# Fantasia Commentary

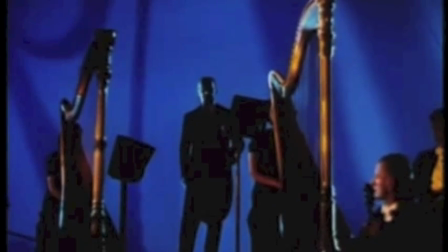(4:02) What you're going to see are the designs and pictures and stories with music inspired in the minds and imaginations of a group of artists.
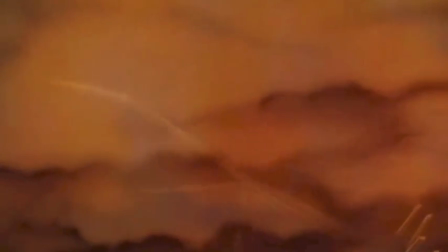(4:12)
The finished film consists of eight animated segments, the most important of which being the first and the last segments, at least in terms of depicting the importance of music and imagery.
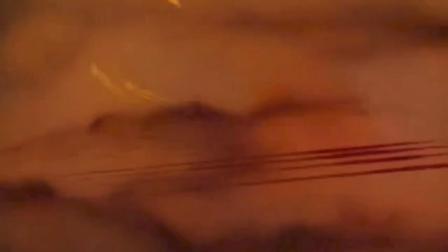(4:21)
The first sequence of Fantasia was Toccata and Fugue in D minor,
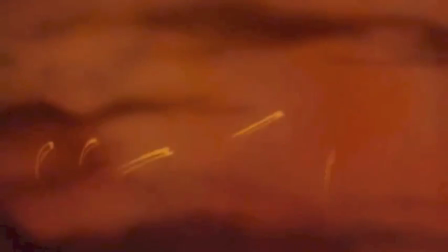(4:25)
which had been first composed by Johann Sebastian Bach in 1833 and was originally only written to be an organ solo.
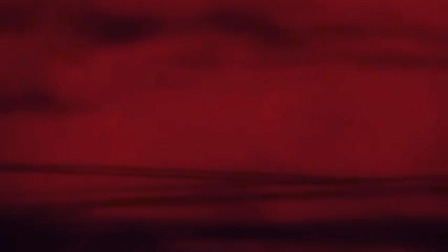(4:33)
This segment of the film is used to demonstrate phantasound, known today as surround sound. It was a stereophonic and sound reproduction system that had been developed specifically for Fantasia that created the illusion of sound moving from speaker to speaker.
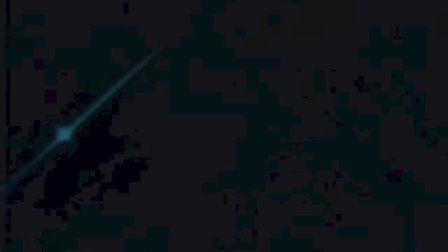(4:48)
It was a revolutionary sound reproduction system and Fantasia is known today as being the first major film to be made with stereophonic sound. The success of Fantasound and Fantasia was evident through the ways in which it matched the movements of the animated visuals as though the music was moving with the drawings.
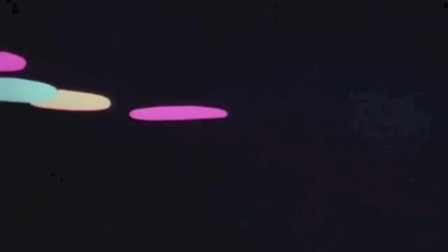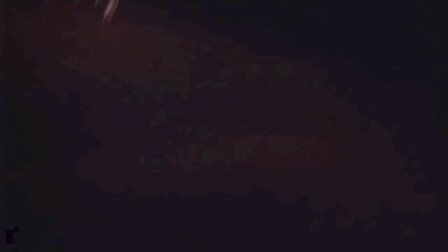(5:13)
Toccata and Fugue in D minor was the first program of the film and was likely chosen to be so due to the fact that,
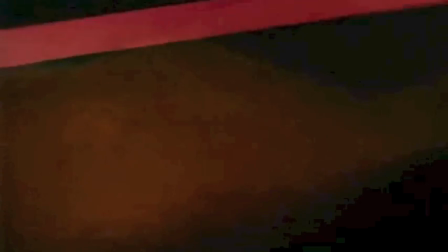(5:20)
on top of introducing Fantasound, it was the least narrative-oriented segment in the film.
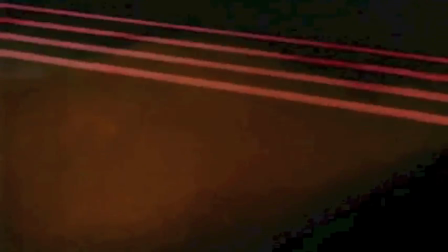(5:26)
The sequence begins with multiple live-action shots of Stokowski and and his orchestra, illuminated with bold colors and backed with superimposed shadows.
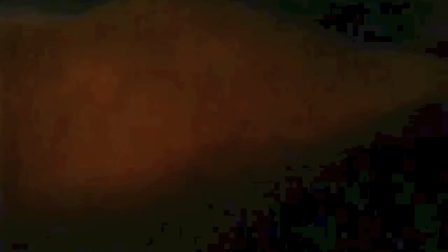(5:34)
As the number progresses, this segment fades into a series of non-figurative animated patterns,
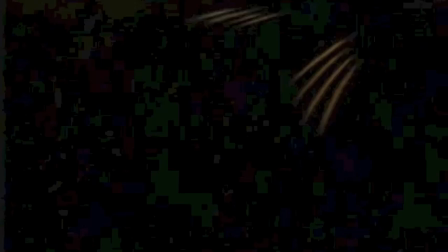(5:40)
consisting primarily of lines, shapes, and colors.
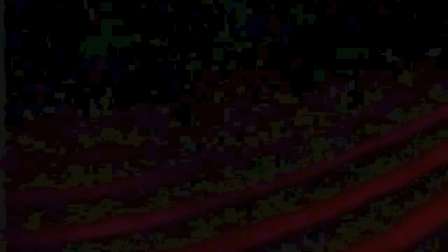(5:44)
This abstraction is something that Disney Studio had never worked with previously, and chose to paste the entire piece to the score. The image of this segment exists to reflect the rhythms and sounds of the music, as though we are seeing a visual representation of the number.
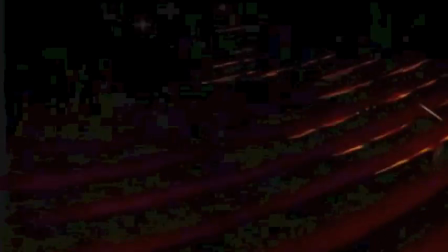(5:58)
It is as if we are seeing the music on a screen, with the sounds and rhythms themselves creating the narrative for the segment.
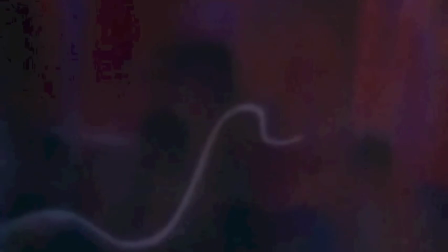(6:05)
Many have described the segment as a subconscious insight into the way we visualize music when we listen to it.
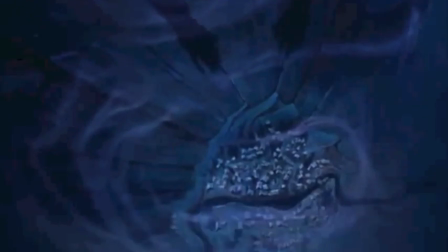(6:12)
The final segment of the program was a contrast of two numbers, the first being Night on Bald Mountain,
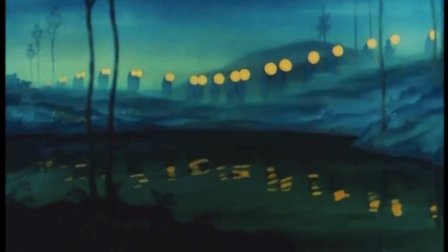(6:18)
composed by Modest Mussorgsky in 1867, and Ave Maria, composed by Franz Schubert in 1825.
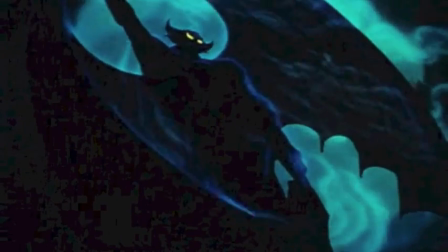(6:25)
The segment begins with night on Vald Mountain as the Devil, known here as Chernabog, emerges to summon evil spirits and restless souls from their graves.
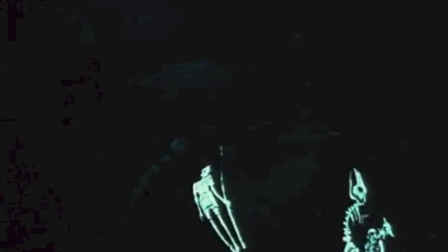(6:34)
They continue to fly and dance through the air until they are stopped by the resonance of an angelus bell.
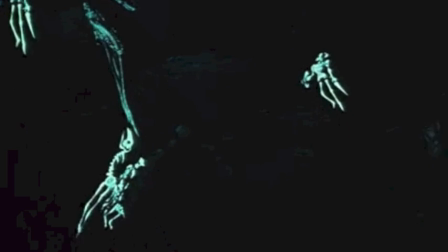(6:39)
The night fades into dawn, the Devil ends his worship, and the demons return to their grave.
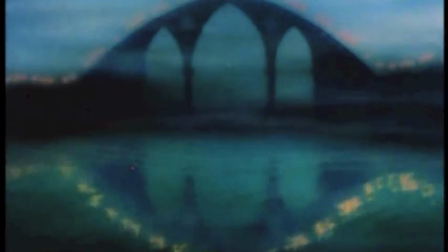(6:44)
A line of robed monks enter, singing Ave Maria, they walk with lit torches, and eventually enter a cathedral in a very long and continuous shot.
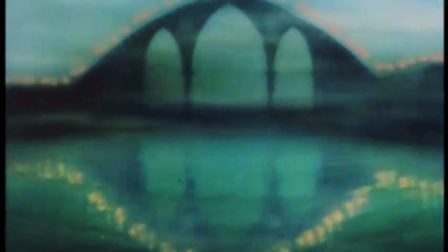(6:52)
Both numbers in this segment are very powerful, but are rendered even more powerful due to the ways in which they offset one another.
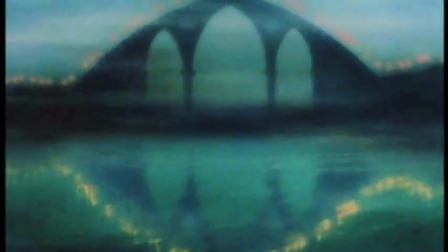(6:59)
Many have viewed this sequence as a representation of the conflict between the profane, represented by Night on Bald Mountain, and the sacred, represented by Ave Maria,
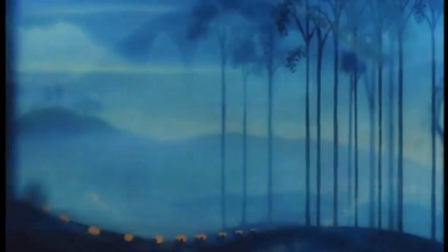(7:08)
doing so with two completely unrelated pieces of music.
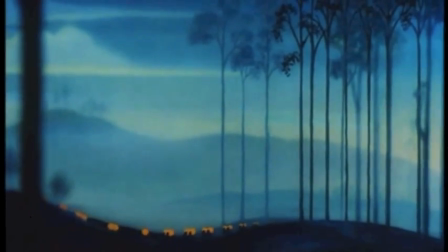(7:12)
It is an exemplification of the fact that music and imagery are able to create conflict and a cohesive narrative,
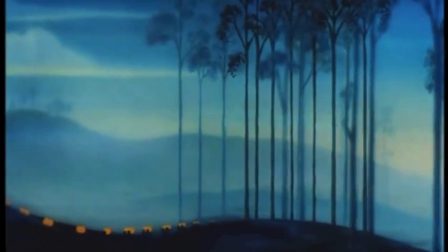(7:18)
as well as represent opposing ideologies, even without the use of dialogue.
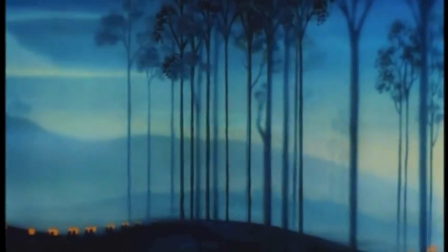(7:23)
The tone and rhythm of the score can set the tone for the visuals and perfectly sum up the emotions of what is happening.
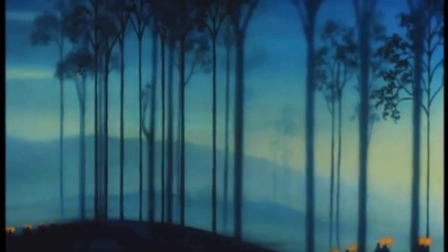(7:29)
In this sequence, we easily identify Night on Bald Mountain as being evil and Ave Maria as being angelic, especially based on the way they complement the imagery.
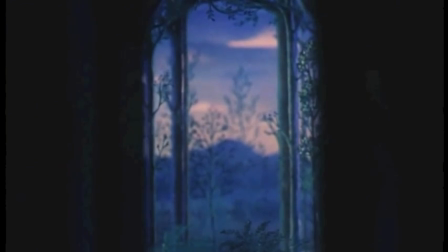(7:38)
Fantasia is considered today to be one of Disney's greatest achievements,
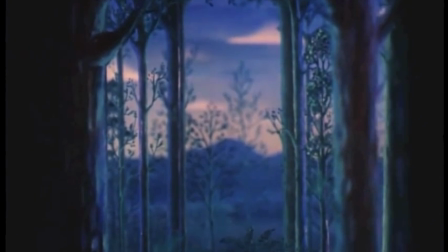(7:41)
particularly through the ways in which it matched modern animation with classical music, creating a powerful sense of visual poetry as the end result.
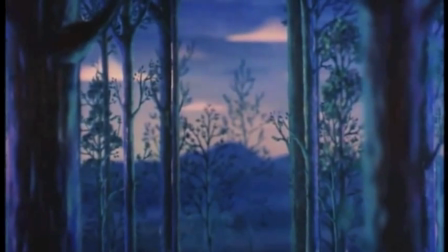(7:49)
It exemplifies the combination of science and creativity, engineering, and imagination that Disney as a whole represents.
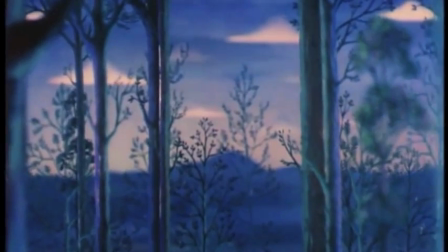(7:56)
It is literally the Imagineering of music.